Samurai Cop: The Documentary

First thing I did, I just flipped through, you know, is there enough scenes here that looks like I'll be able to pull out, you know, some good footage as an actor to show an agent. And it looked like there was enough action scenes with guns and this and that. I was a little hesitant because it was a martial arts film and he had said, you know, don't worry about the samurai because I said, I don't know anything about samurai this and that.
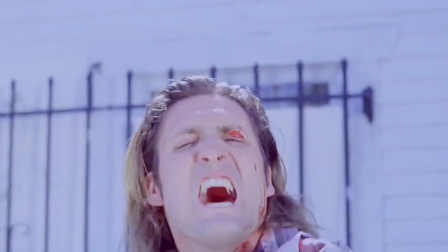282s
If I was gonna hold a sword and you know be this samurai cop I just told him I said that's not me. He says don't worry I'll you know I'll have someone there and you'll you'll you'll be fine which wasn't the case. I look like Errol Flynn in a swashbuckling movie but. Mark and I pulled up and there's a guy that's off slathering and lathering himself in some fire retardant and we're like what's going on? He says oh here you He will catch fire and you will put him out. And Mark's looking at me like, we're in the middle of the San Fernando Valley. It's like middle of the summer. Everything could probably catch fire. There's no ambulance. There's no fire department.
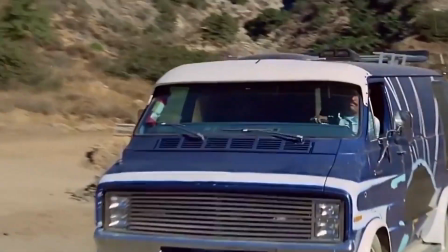323s
There's nothing. And I naively just thought, all right, the guy must be a stuntman and he knows what he's doing.
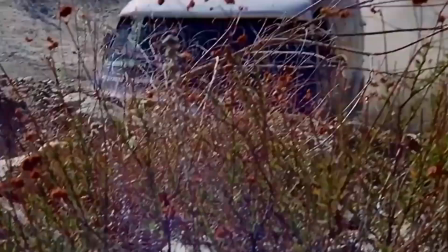327s
But all we had was this little fire extinguisher you saw. And he just said, I'll say action.
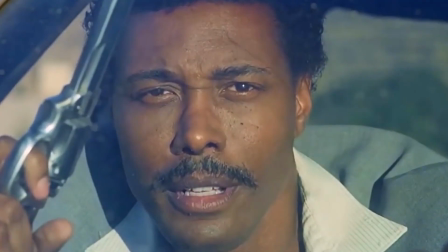334s
And then the guy told us, he goes, I think he said,
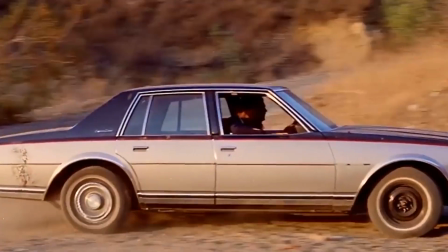339s
I'll give a signal or something. and then then you can spray me down or something like that but and that actual scene
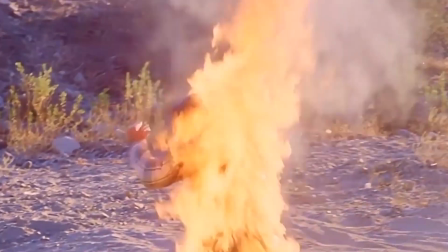344s
that the take that you see it was one take um we cover him with a blanket and and i
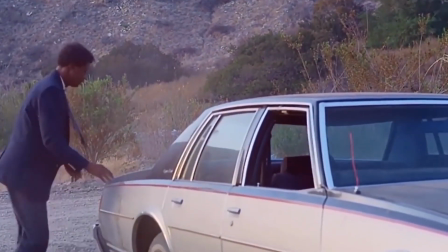350s
think when mark lifted it he was still still on fire a little bit so but uh i don't know i didn't realize how
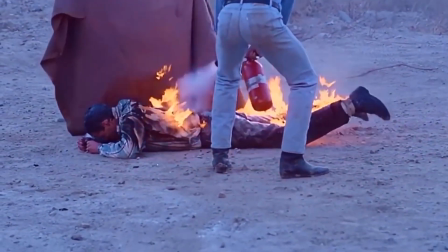356s
dangerous that was at the time especially for that guy i mean if we didn't put him out or if the thing didn't malfunction i mean the guy's toast so just crazy that's just gorilla filmmaking at its best and And that's classic Amir Shavon, just doing something to get a good shot.
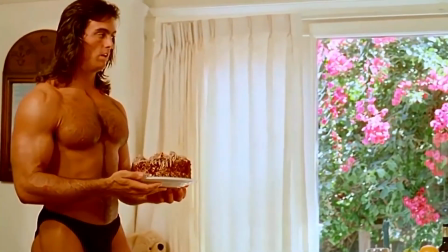370s Happy birthday to you. Happy birthday to you.
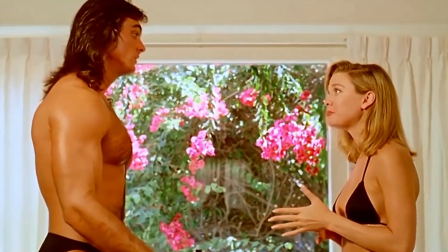377s Happy birthday dear Jennifer. Happy birthday to you.
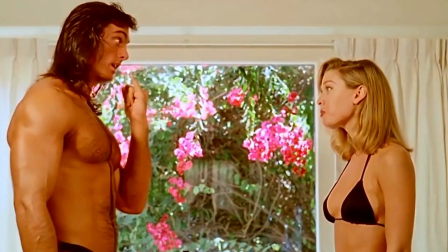381s You thought of everything. Well, you can't have a birthday without a cake. Thank you. You're welcome.
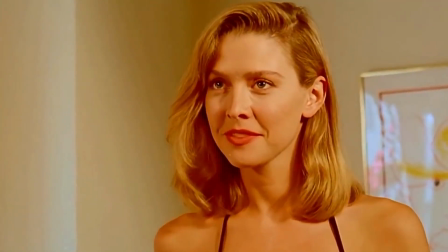389s
There are a lot, I don't know a lot, maybe it just felt like a lot of these really long, uncomfortable sex scenes, which I think is maybe a hallmark of bad, self-indulgent movies.
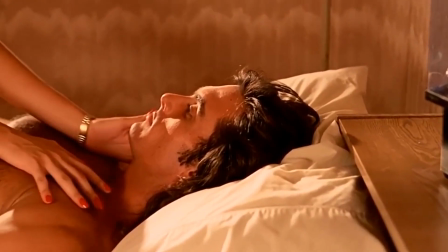403s
The sex scenes, they don't really tell us anything about the characters who are in them.
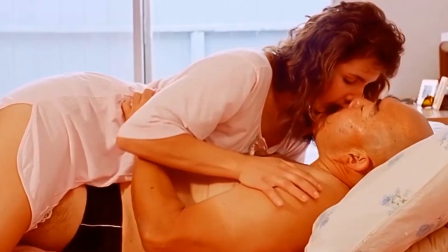408s
They're not creating a bond. They're not trying to tell us about chemistry. They're just kind of there because that's what the director felt needed to be there.
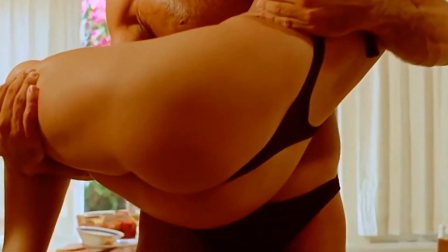415s
Janice was a sweet girl, real pretty, but I enjoyed those, but not to the point where it became with, you know, a mirror, touch her slow, kiss her.
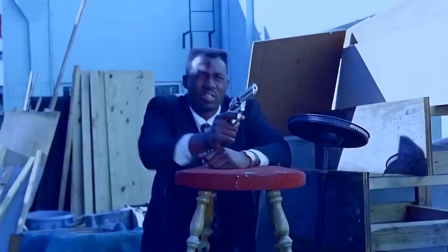423s
There's also that scene in which the action sequence doesn't really have a resolution. It goes into one of the famous sex scenes from this movie that really don't mean anything.
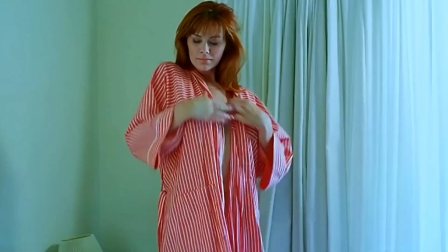431s
It's just, I think, another thing that the director thought, this is what American movies have. It's something that may certainly be awkward for viewers, but it's not something atypical for an exploitation film.
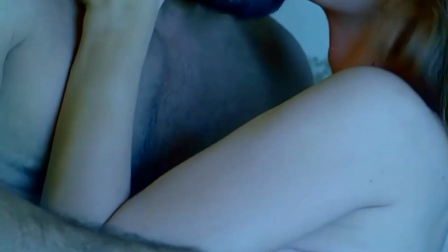441s
In that,
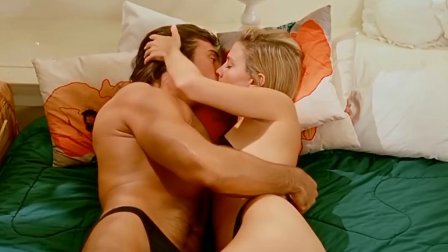442s
exploitation films are there to provide a vehicle for material like action or sex or sexuality,
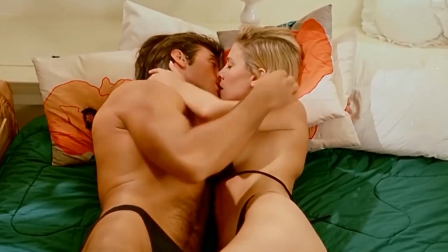451s
nudity, that kind of thing that viewers come to expect. So it really depends on the way you look at it. Looking at this as a conventional film, you'll find that those scenes seem gratuitous. However if you look at it as an exploitation film, you'll find that it delivers on what the audience would expect to see.
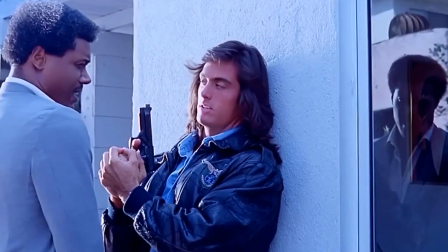474s Is that him? I guess so. Looks like this is his last fuck. Let him finish it then.
We pretty much finished most of the film by November of 90, and I think we came back for maybe two weeks for some filler shots. And Amir says, okay, we're done, Matt. Thank you. I've got everything I need. I'll call you in a few months when I have tape for you. So I said, okay, thanks.